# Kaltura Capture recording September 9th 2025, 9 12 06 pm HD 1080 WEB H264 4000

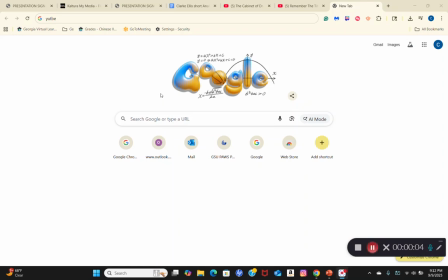2s
Hi, my name is Clark, and I'll be talking about mis-end scenes when it comes to movies. Now, movies or plays in general. So with mis-end scenes, it's about the stage of where the scenes are made, using the props, the makeup, and everything else that comes with it.
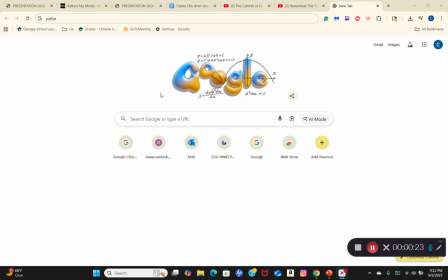21s
And you get to see how certain things are being used to be able to have it where the people within within the movie scene, able to make it much more broader in the sense of that
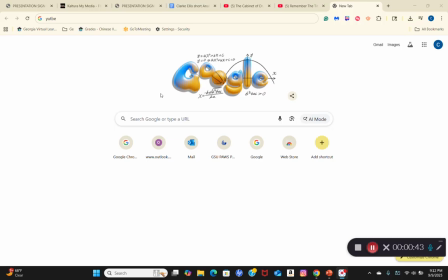38s
when it's when it's time for a certain scene to pop up, you see a lot of the lighting and the editing, especially in certain movies, when it comes to you trying to make it seem as if not everything is as perfect as it is,
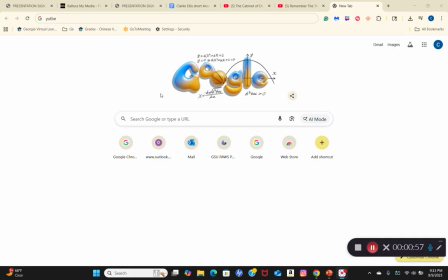55s
but it makes the scene a lot better when you add in the props and editing and lighting, especially when the lighting is bright enough where you can see the actors and see their movements and see how they're interacting with each other. And you also get to see how it's differently affecting not only just the movie itself,
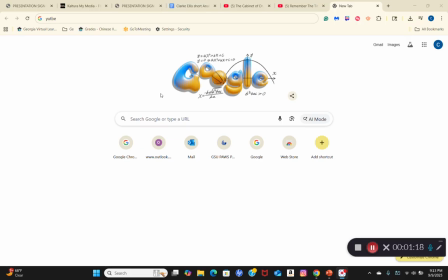75s
but also it's affecting the nature of Miss N scenes itself.
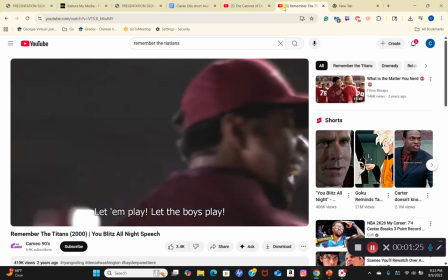82s
And in this movie, Remember the Titans, we expressly get to see that when we watch the clip right here. So when we watch this clip from Remember the Titans,
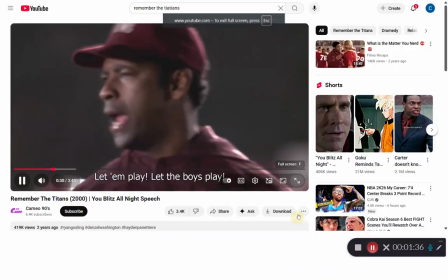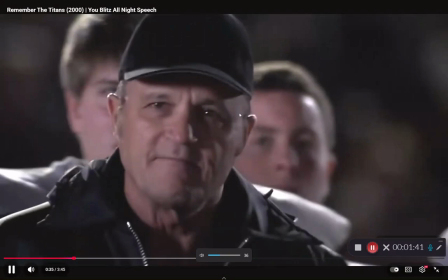99s
when you watch the movie, we explicitly see that
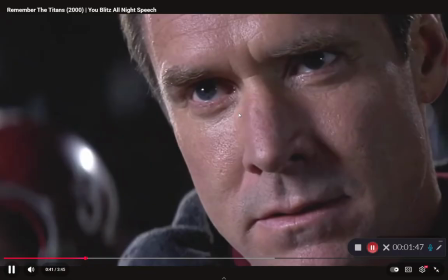104s
you can explicitly see that as the lighting projects during the nighttime,
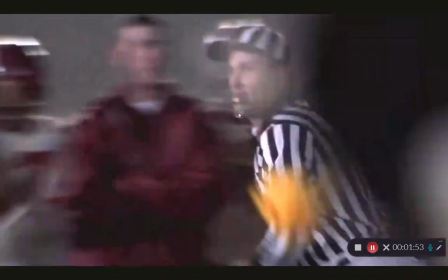111s
you get to see a lot of the characters have to interact with what's going on,
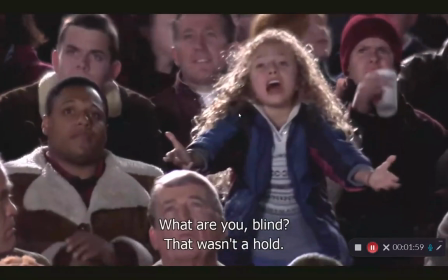116s
and you see how the framing, the editing back and forth between not only them,
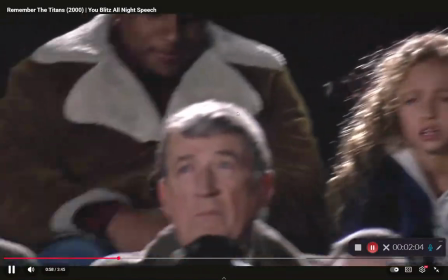122s
but also what's going on as well.
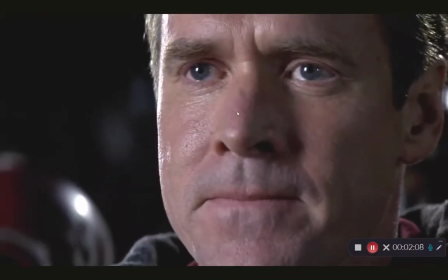126s
And you see how there's a pause that brings all the lighting and the sound together,
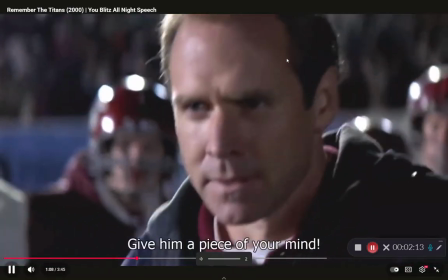132s
especially when I bring up the volume right now.
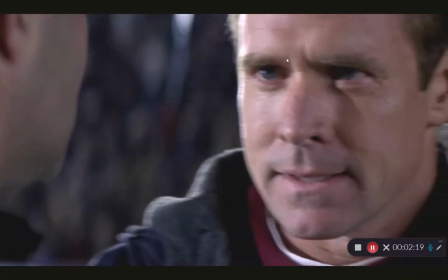136s
So there's a lot to go around with the Titans, especially with the pauses when you get the actors and you see the lighting.
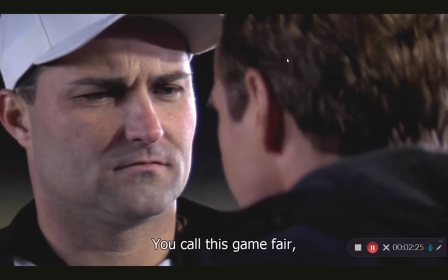143s
You get to see a lot of where the stage is.
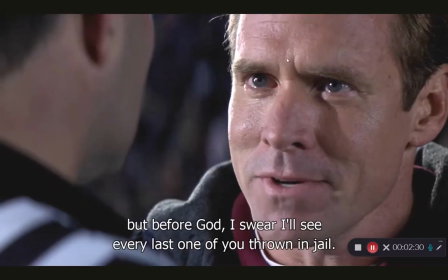146s
You get to see the full screen of what we're looking at, and you also get to see how certain things are when it comes to this particular part.
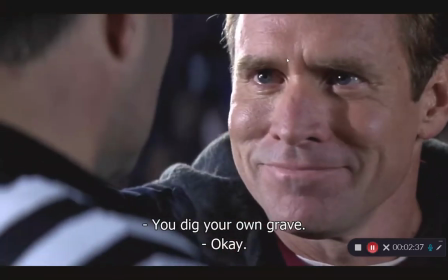157s
And you see how right now,
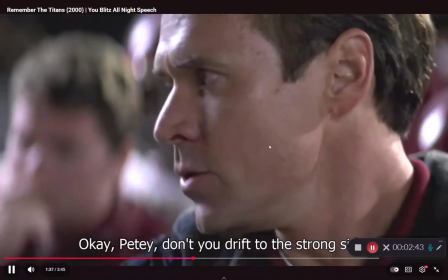159s
see now the coach is bringing everybody, and you see all the costumes with the football jerseys,
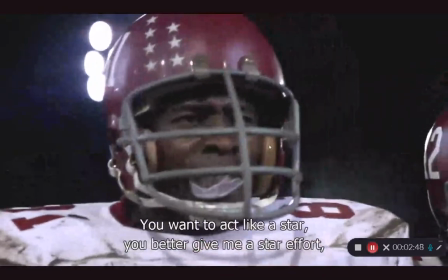166s
and you also get to see the helmets as well depicted within this time frame,
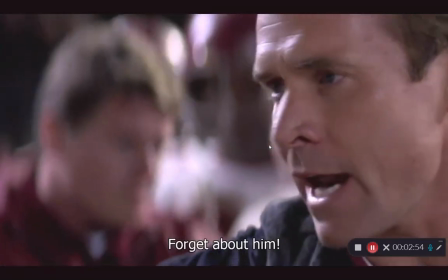170s
which is around the 19, I say 40s, 50s, based on where this movie is set in, because it was around
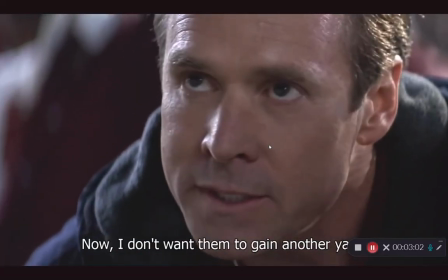180s
um the era of schools being integrated,
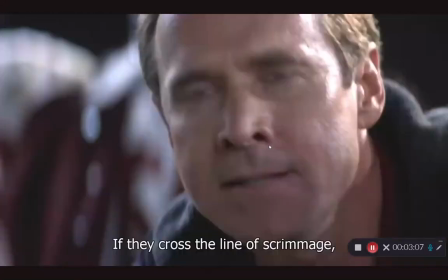184s
and you get to see how the lighting and everything brings in the atmosphere and suspensefulness of what the coach is trying to bring.
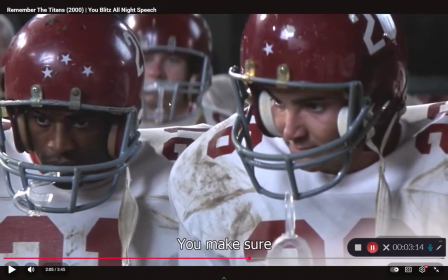190s
And you also get to see here how the costumes right here, they show that when it comes to the actors themselves, you also get to see how the jerseys, they look all muddy and everything.
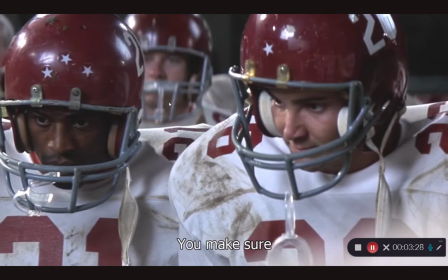205s
That shows that like the props they've been used for their intended purpose. You also get to see how when the players are looking at each other, you see how the lights are dimming a little bit within the scene itself.
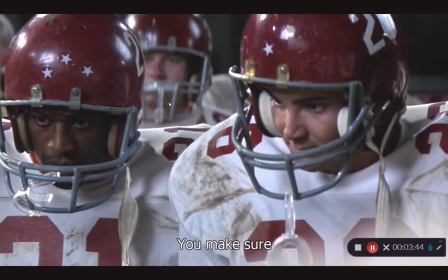220s
So you also get to see how this in particular is affecting not only just the actors but also the people within the movie.
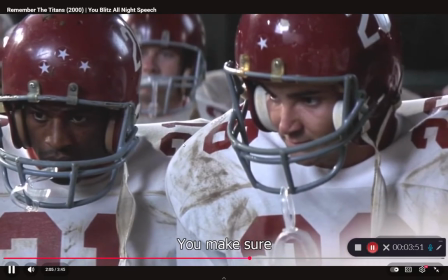229s
And as we see, as the coach is explaining to them what's going on,
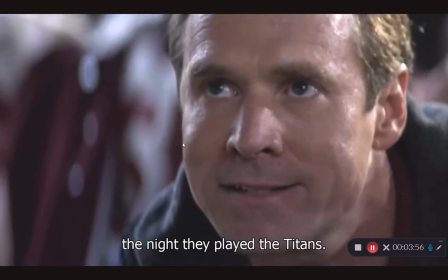234s
you get to see how it makes the mission seems much more valuable in itself.